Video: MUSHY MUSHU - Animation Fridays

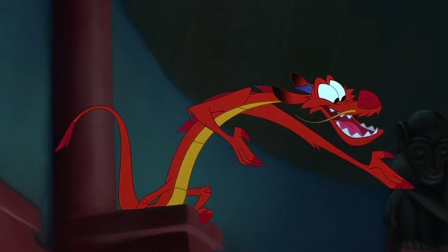Hi there, hope you're doing well. This is Tim and I'm coming back at you with a fresh new video, and today we're doing an analysis. Now it might seem like that we're going to be talking about Mulan, and yes, we are going to talk about Mulan. However, Mulan has a sibling that we also need to address, so please enjoy this quick transition as I snap my neck.
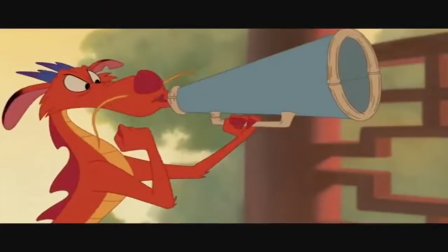Alrighty, so today we're going to analyze the similar scene from both Mulan 1 and Mulan 2, and we're going to highlight the differences between something that has a lower production value or not enough time to really create the full effect of what you would want versus something that is higher production valued with
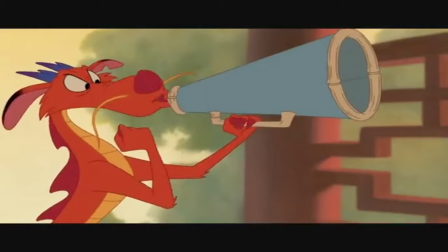plenty of time or more time to develop what you want that at the end of the day creates a stronger effect than this. So let's dive right in. So the first thing, I noticed that there's three main differences between the scenes from Mulan 2 and Mulan 1. The first thing that we're going to talk about is, very simply from this pause screen, is how it looks.
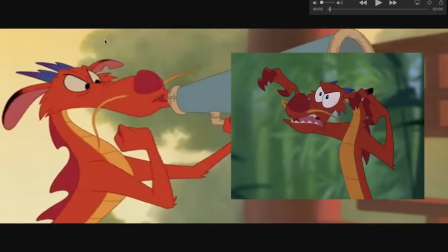You'll notice that Mushu here versus Mushu from the original, they don't really quite look the same. There are parts later on where they do clean this up and get it closer character-wise, but just it's very different, and even with someone new, this might throw someone off.
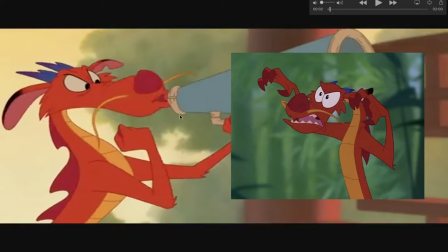It just doesn't look similar to what we're used to, and what we're used to is something that we want.
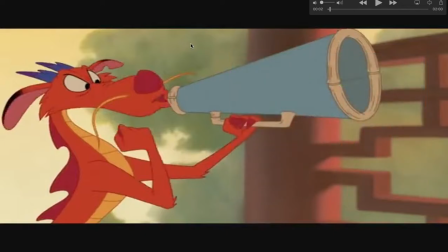We want this more than that. You'll also notice that for the majority of the movie is that it's very flat. As far as colors and tones, there's not really a lot of shading and lighting throughout. You'll see some stuff in the background, obviously, but as far as the characters,
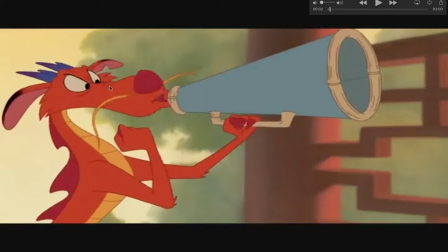just the colors for the majority of the whole film is just this very flat, bland, versus the original has a lot of tonal shifts, which I'll show you very soon. The second thing you'll also notice, and I have to go through the couple scenes to show you, is just how it moves.
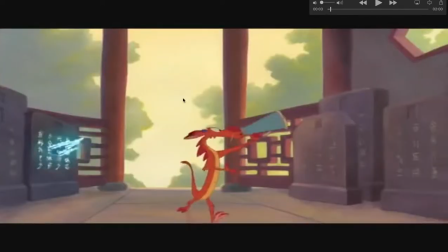Pay attention to how the ghosts come out of the tombstones here, or I don't know if they have a more official name,
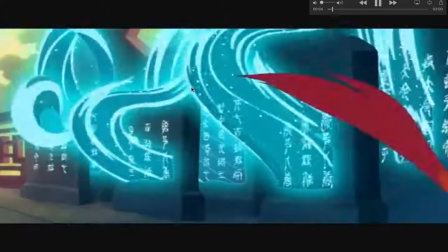I apologize, but it's very detailed and it just is very quick,
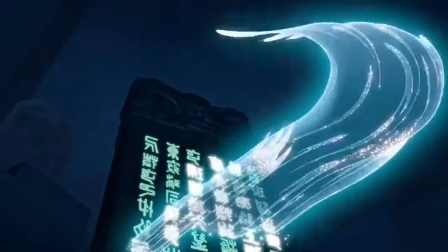and then suddenly they're right there. But you'll notice in this next scene, look how much time they're taking just to show this one character,
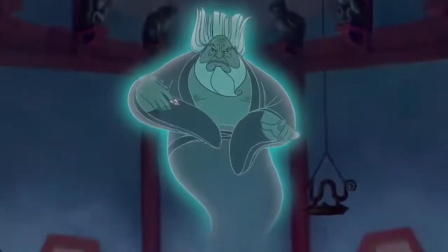and look how much detail you just saw there, just for one character.
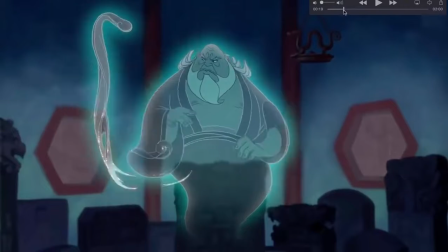And you'll also notice how he formed the staff from his sleeve right there.
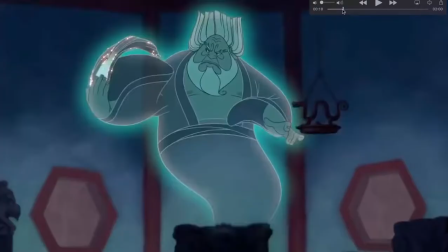Look at that. Look how beautiful that is. All that time just to show this one character, about 10, maybe 20 seconds.
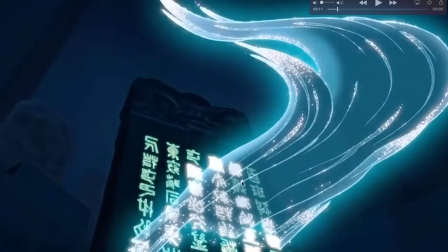And the detail here, you can already see all the different shades and hues and sparkles, and as it goes across, they're adding on as the characters glow up.
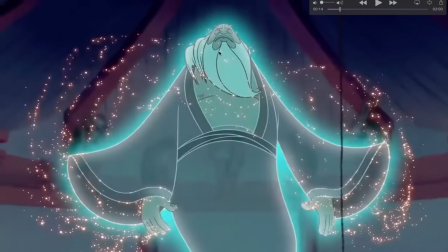You also notice a bit of squash and stretch and some drag from the hair. You'll notice to show his spectral weight, the sleeves delay a bit.
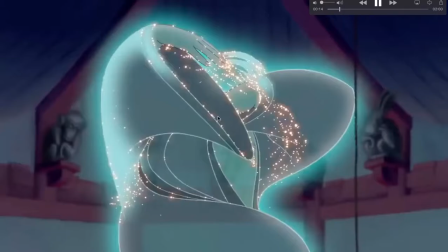If I back it up a little tiny bit, you'll even notice how stretched the sleeves are and how stretched the fingers and the hands are.
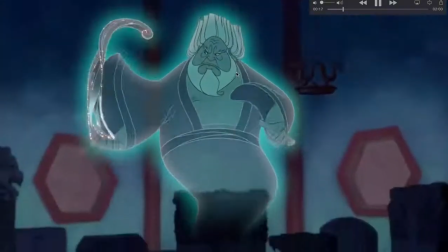There's a delay of the sparkles. All of that just because you have a lot more time in it as he rests, as he grabs it, and then we get into the Mushu scene.
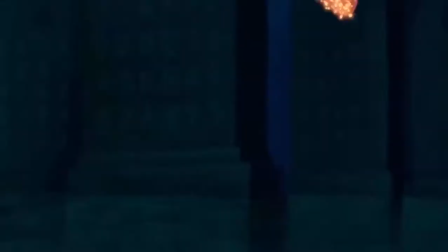You'll also just notice the shading, again, how I was talking about the flat colors and flat tones.
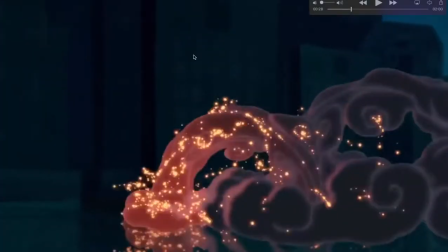That alone, look at all the different shading and coloring that we get here.
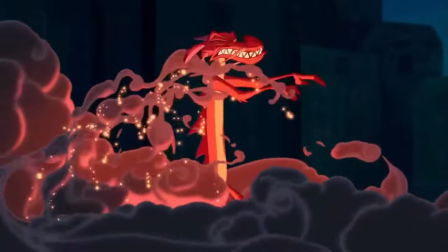And as we get to Mushu, he has his flat colors, which is right there, but we have all this extra light. We have the darkness from up there because the light source is down here. You'll also notice with the next scenes with Mulan 2 is that it's very back and forth.
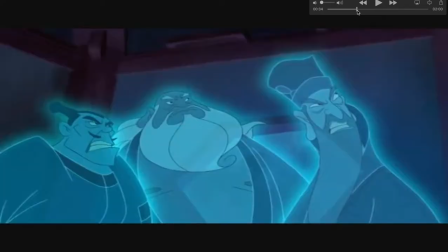It's very janky. You'll kind of see here, and I'll kind of walk through it. Is that they're in this resting pose. They go forward into the next one. Again, there's a little bit of delay in the hair. It's not entirely janky.
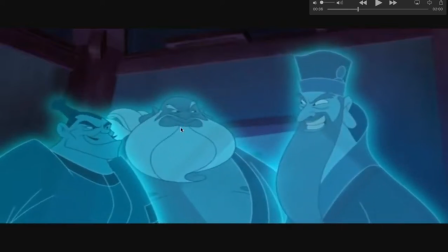They go to their down pose with a little bit of an arc. They go down for anticipation, and then they go up. It's very, very janky. If I play it for you, it just kind of seems like they're just going for the beat. It's like beat, beat, beat, beat.
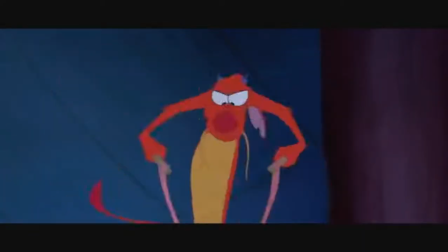It's very janky, and because with the original you have a lot more time,
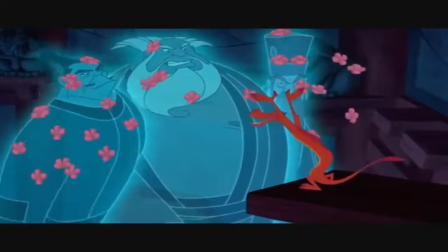you have more ability to show that delay and that weight, and the movements don't seem as janky.
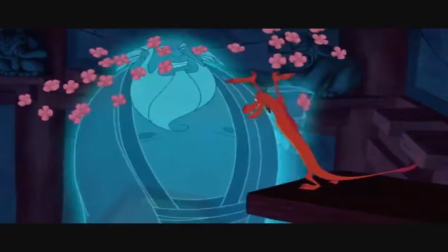They still, again, this is not horribly animated for the most part.
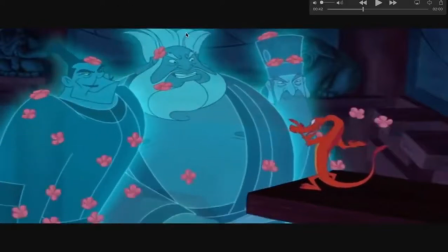Like, there are still good parts where, you know, even though they have fewer strands of hair and there's not as much drag by comparison, it's still there.
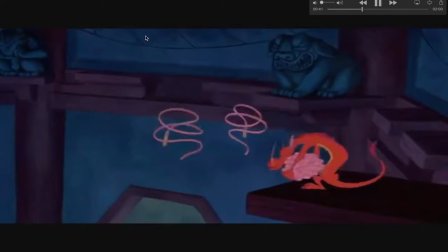We still get this cool squash and stretch, and this whole bit with Mushu before, just showing off with all the flowers and drapery.
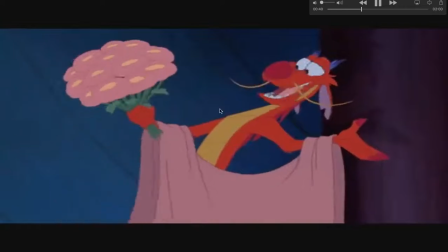Again, there's drag there.
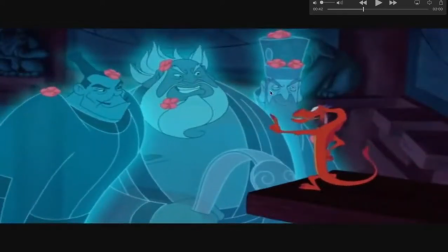It's not horribly animated at all, like, by comparison, it's not horribly animated in general, but by comparison, you just can see the difference.
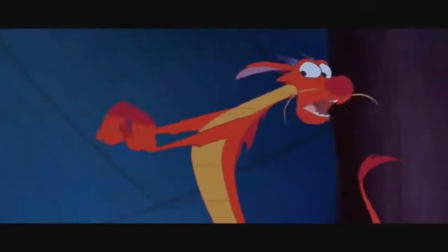The other thing that you'll definitely notice, throughout this scene, look how little the camera's moved.
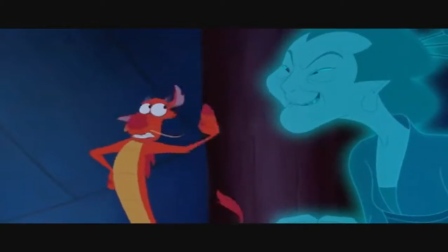It hasn't moved as much already, and we get that little tiny movement there. But for the majorities of the shots of the scene, the camera isn't moving at all.
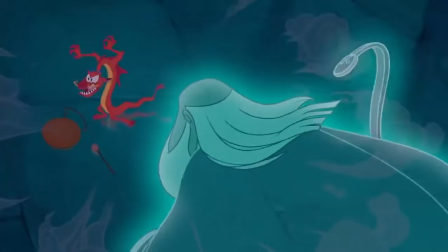It's very static, and some of the characters are static. Versus, watch this whole sequence from Mulan 2.
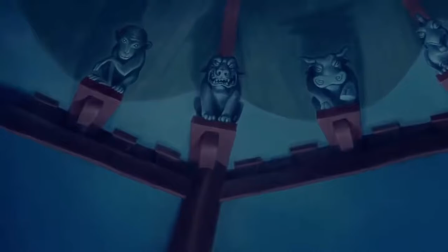We have it sweeping up. It's following the hand. It's revealing something else. Brad Bird does a lot of examples with this in his talks.
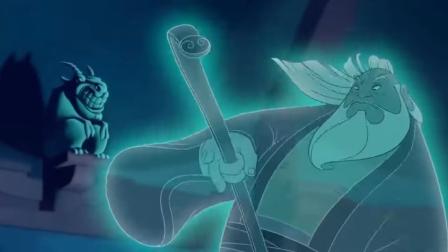How it sweeps up.
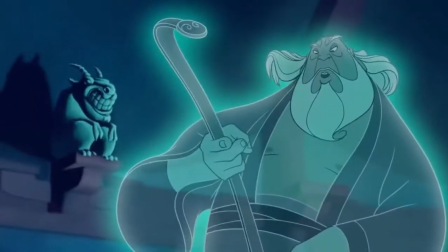There's a little delay from the camera. as the character's there, it stops, and he almost goes off screen, but then the camera has to catch up to him.
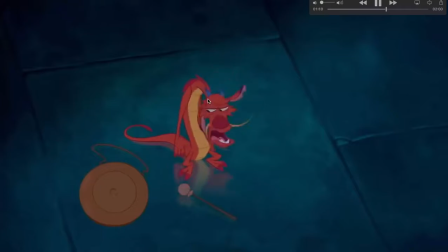The light source is moving too. It's static on Mushu, which is okay, but then you get great shots like this,
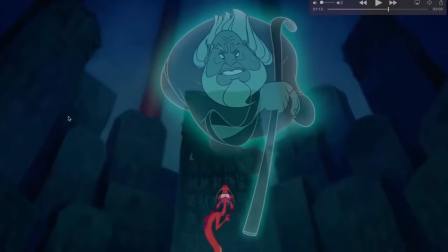where it doesn't have like anything like rule of thirds, but you have this arced kind of shaping from the stones in the background. You have this perspective of feeling small, like Mushu looking up at the ghost, who is humongous and big.
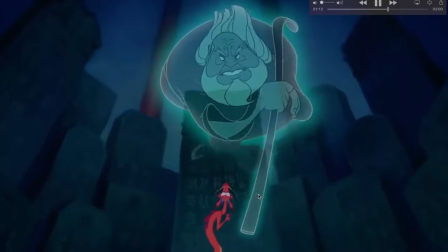Visually, and also how the camera's moving, it gives the scene a lot more breath and a lot more life versus just being a static shock.
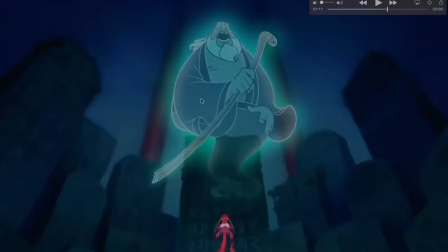The other big thing that is about this scene, and I'll do an example, is the movies don't sound the same. It might sound funny by like, how does that compare to animation? Well, if you look at animation films, really it's basically boiled down to how they look, how they move, and how they sound.
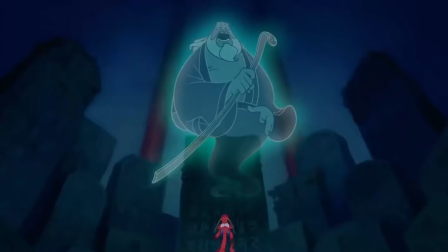There isn't really much else other than that as far as like the bare bone basics. So here's an example of this scene with how Mulan 2 sounds versus the how Mulan 1 sounds.
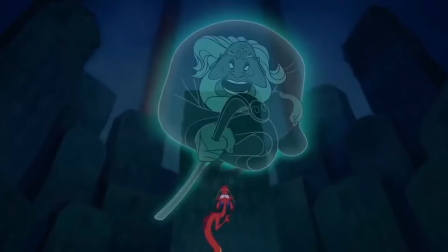That's right. Now, wake up the ancestors. That's right.
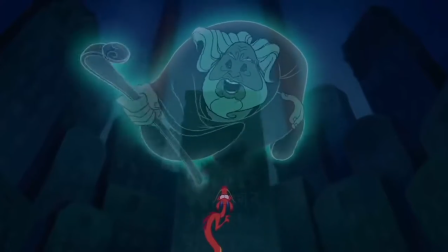Now, wake up the ancestors.
Did you hear the difference?
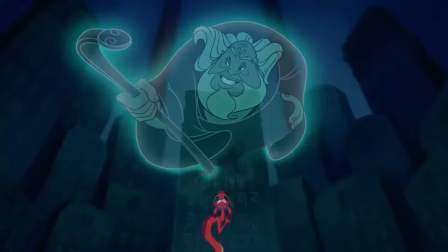One really has this flat sound to it, which it's not concerning the dialogue at all from Mr. George Takei, but it's really just this very flat, deep voice delivery that it's just delivered as it is versus the other one has weight to it. It sounds heavy.
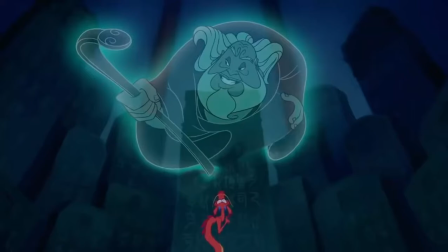We already have been given visual examples and action examples through timing and overlap and drag and squash and stretch that this is a very big, heavy character, despite the fact that he's a ghost. But he should sound that as well. That's why the one voice works over the other, because the voice fills up the room.
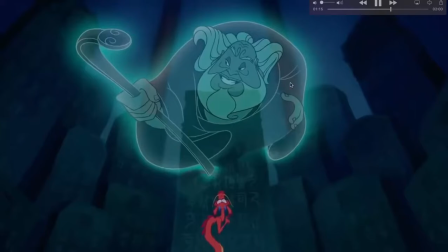Another thing as far as differences between the two is you'll notice that they both basically end the scene with Mushu getting thrown out.
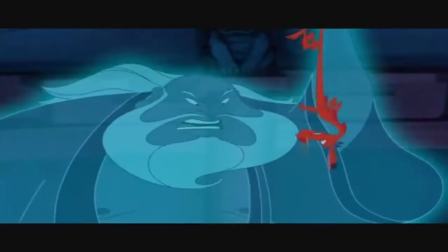But you'll notice in Mulan 2, it has this sort of baseball pitch fast effect to it.
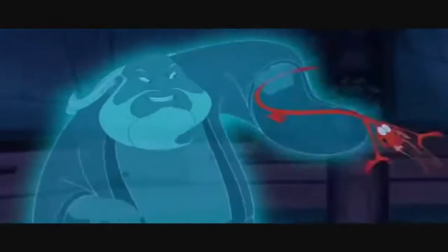In my opinion, it doesn't really fit his character that well, where it just goes for the wind-up and it's snappy, and then he's out of there.
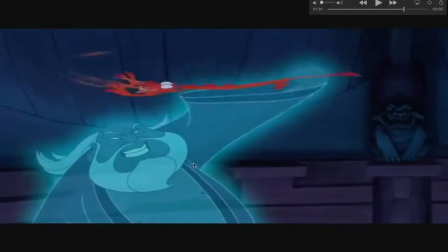I just don't think it really works that well, because it seems like his arm and this snapping motion is separate from this character.
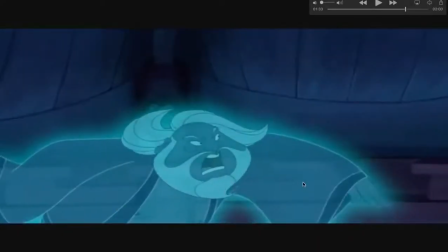And it's just so fast, and he's out, and just that it just seems like that there could be a lot more squash and stretch, or just a lot more,
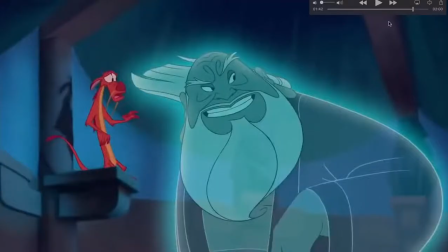weighted emphasis on this. Versus if you look at this example, you'll notice that there isn't really much snappiness to it.
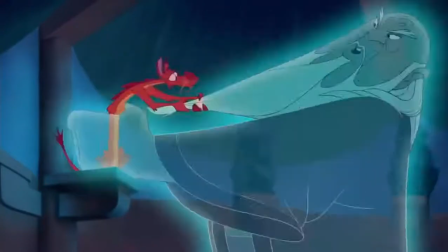It fits his weight. Again, there's exaggeration there, which is hilarious, but it's this big action.
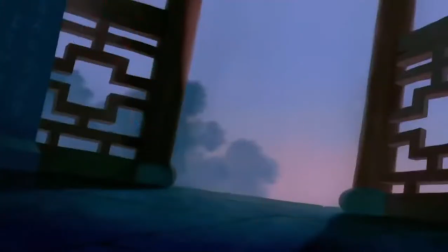He's a big character in a big sweeping throw, and he gets carted out, and you get your little comedic moment right there.
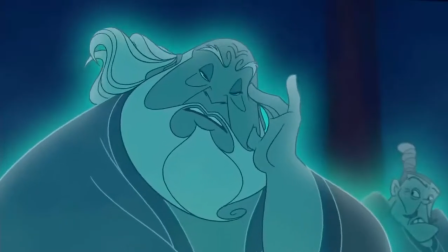Bang.
And it's just, hey, I sympathize with this pose. It's very frustrating when you receive a sequel that sadly just doesn't get as much attention as it deserves. And it's not trying to throw blame on anything.